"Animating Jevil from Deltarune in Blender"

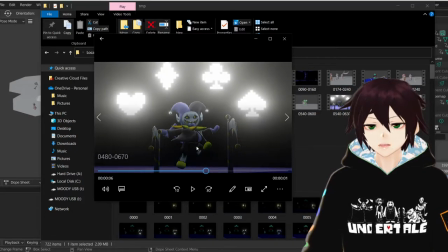Again, this is carried over from the Gate of Babylon idea.
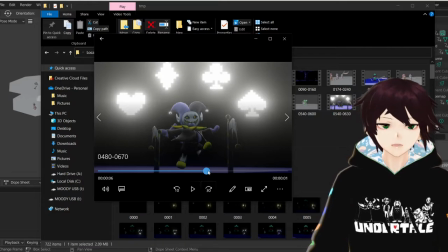I wanted them to glow and look intimidating, even though they were going to be just portals for weapons.
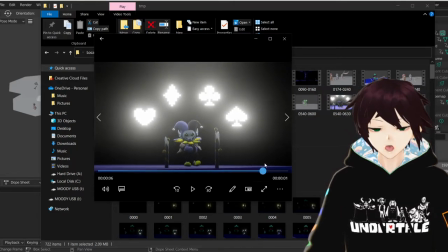But at the same time, it's pretty cool because it lights up the entire area really well.
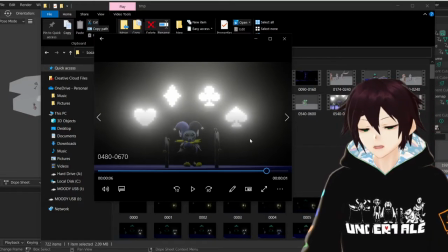One thing that I was having a problem with doing so much stuff in darkness was
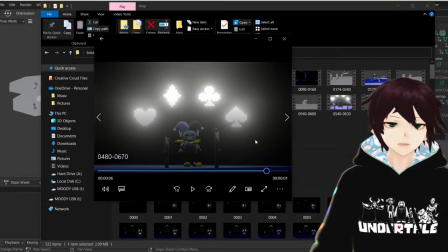that a lot of the stuff just didn't show up easily, like the Jevil knives. So having these in the background kind of backlight everything was really cool.
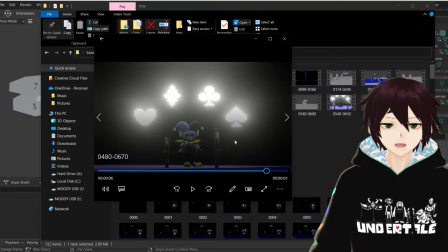It's just a case of keeping the lighting a little bit toned down. Admittedly, I think I kind of got a little bit of a headache from how bright these are, but it's pretty cool having him seemingly sat there intimidating and having these card symbols in the background kind of symbolizing what's going to happen in the fight.
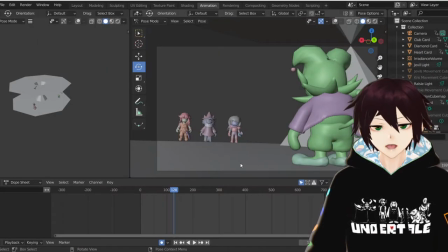Also, as we scrub through here, just finally, I didn't know how to really manipulate things with Blender in terms of video.
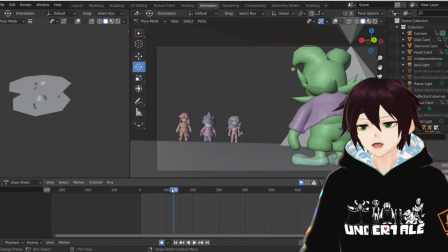But putting things together was crazy, primarily because I've not used Blender for video editing before. I used to use After Effects, and then it ran out, so having to resort to Blender here.
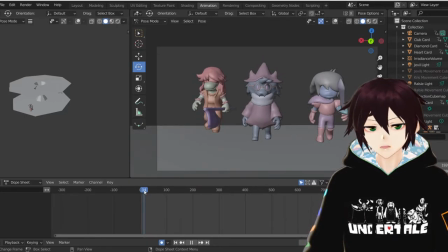But here's a little bit of a scrub through without the textures, and the best thing I like about this is just how cute everybody looks with physics.
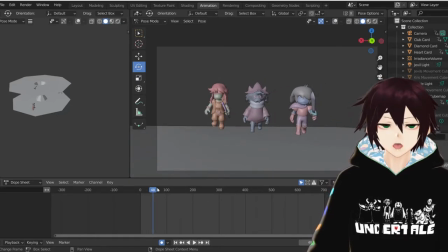I ended up messing around with physics a lot in this because I wanted to add a little bit of personal flair to it and a little bit of character. So what you end up having is,
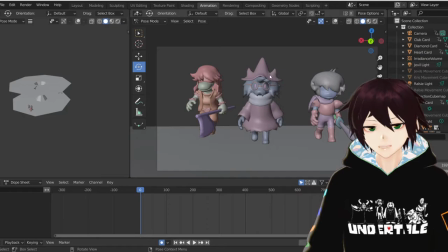especially in this starting bit, Ralsei's hair for the fringe and the sides moves, the tip of his hat moves, and all of his robe moves underneath as well.
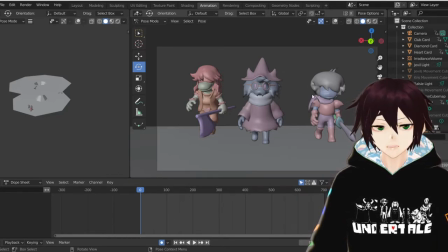Susie's hair moves at the back, and a little bit of a jacket moves, and a bit of Chris's hair at the back, which is why it's in this position at the moment, because it's kind of facing forwards. And his scarf also animates with physics. Ralsei's scarf, I had to animate that by hand because it wasn't
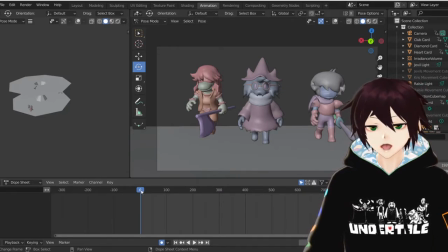working out quite well for me, but it came out quite convincing, and I like it.
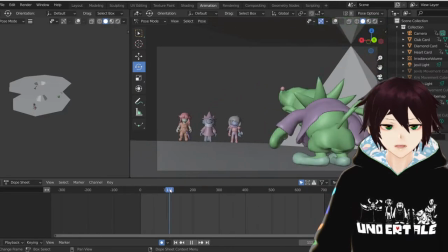I just love the way the physics make everything bob and look a lot more realistic, because I've not done organic animations before, only like mechanical. As you can see here, I put physics on the end of Jevil's tail, the top of his cap, his coat,
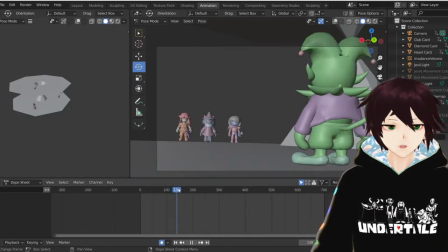and his ears as well, so that gives him a little bit of a little bit more of a realistic feeling.
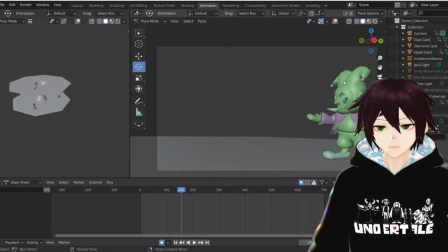You can see like when he moves his hat all the points on his hat move.
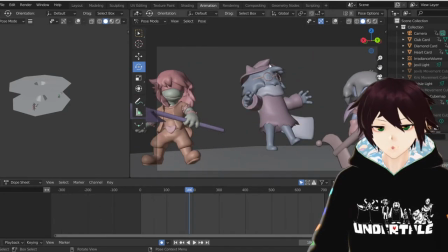Then we've got when Ralsei jumps backwards, the top of his hat moves how you would expect. But again, I keyframed by hand his scarf,
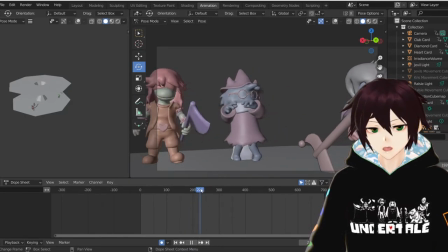so it's not as good as the other physics. But I found that, especially with the scarf and with Jevil's arms at one point,
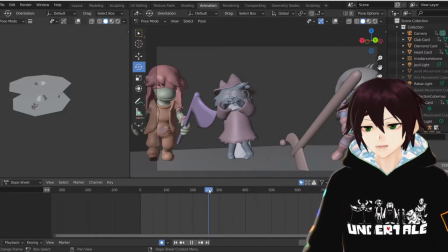animating them a little bit by hand was okay, and I made it look kind of convincing compared to the rest.
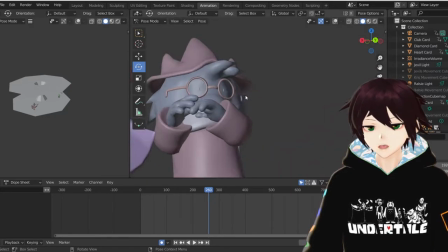And we got like a little zoom in here. We can see Ralsei's shocked face.
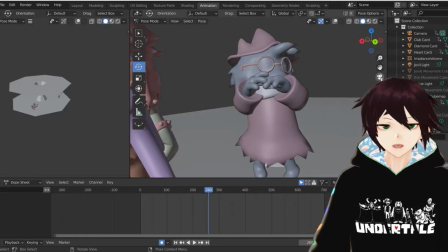Again, that's what I was on about before with the shapes, the shape keys for the face.
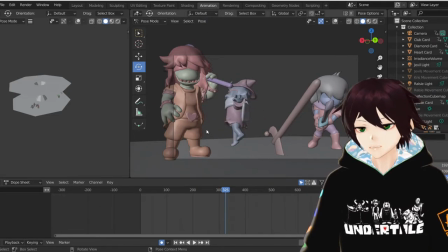And then we've got Susie steps up and has a smile going. Susie's smile's pretty cool, how it slowly progresses over time.
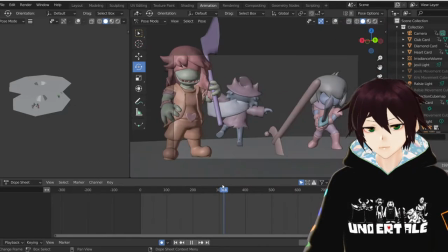It gets bigger and bigger until she's ready to fight. And then there's the bit where Ralsei does a little spin as well.
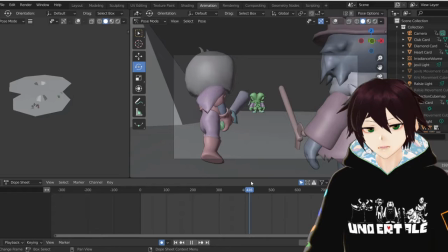And then we got Jevil doing his belly laugh. The knife comes out.
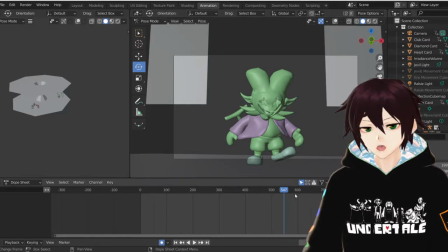Here's where the trickery is, because this is all the planes that the card textures appear on.
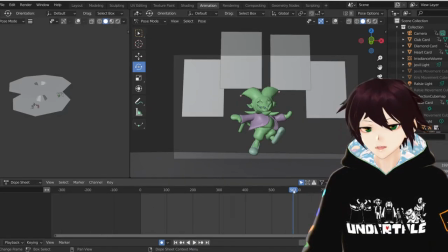Normally they're see-through and everything because of the material, but they're just textures on planes that appear in the background.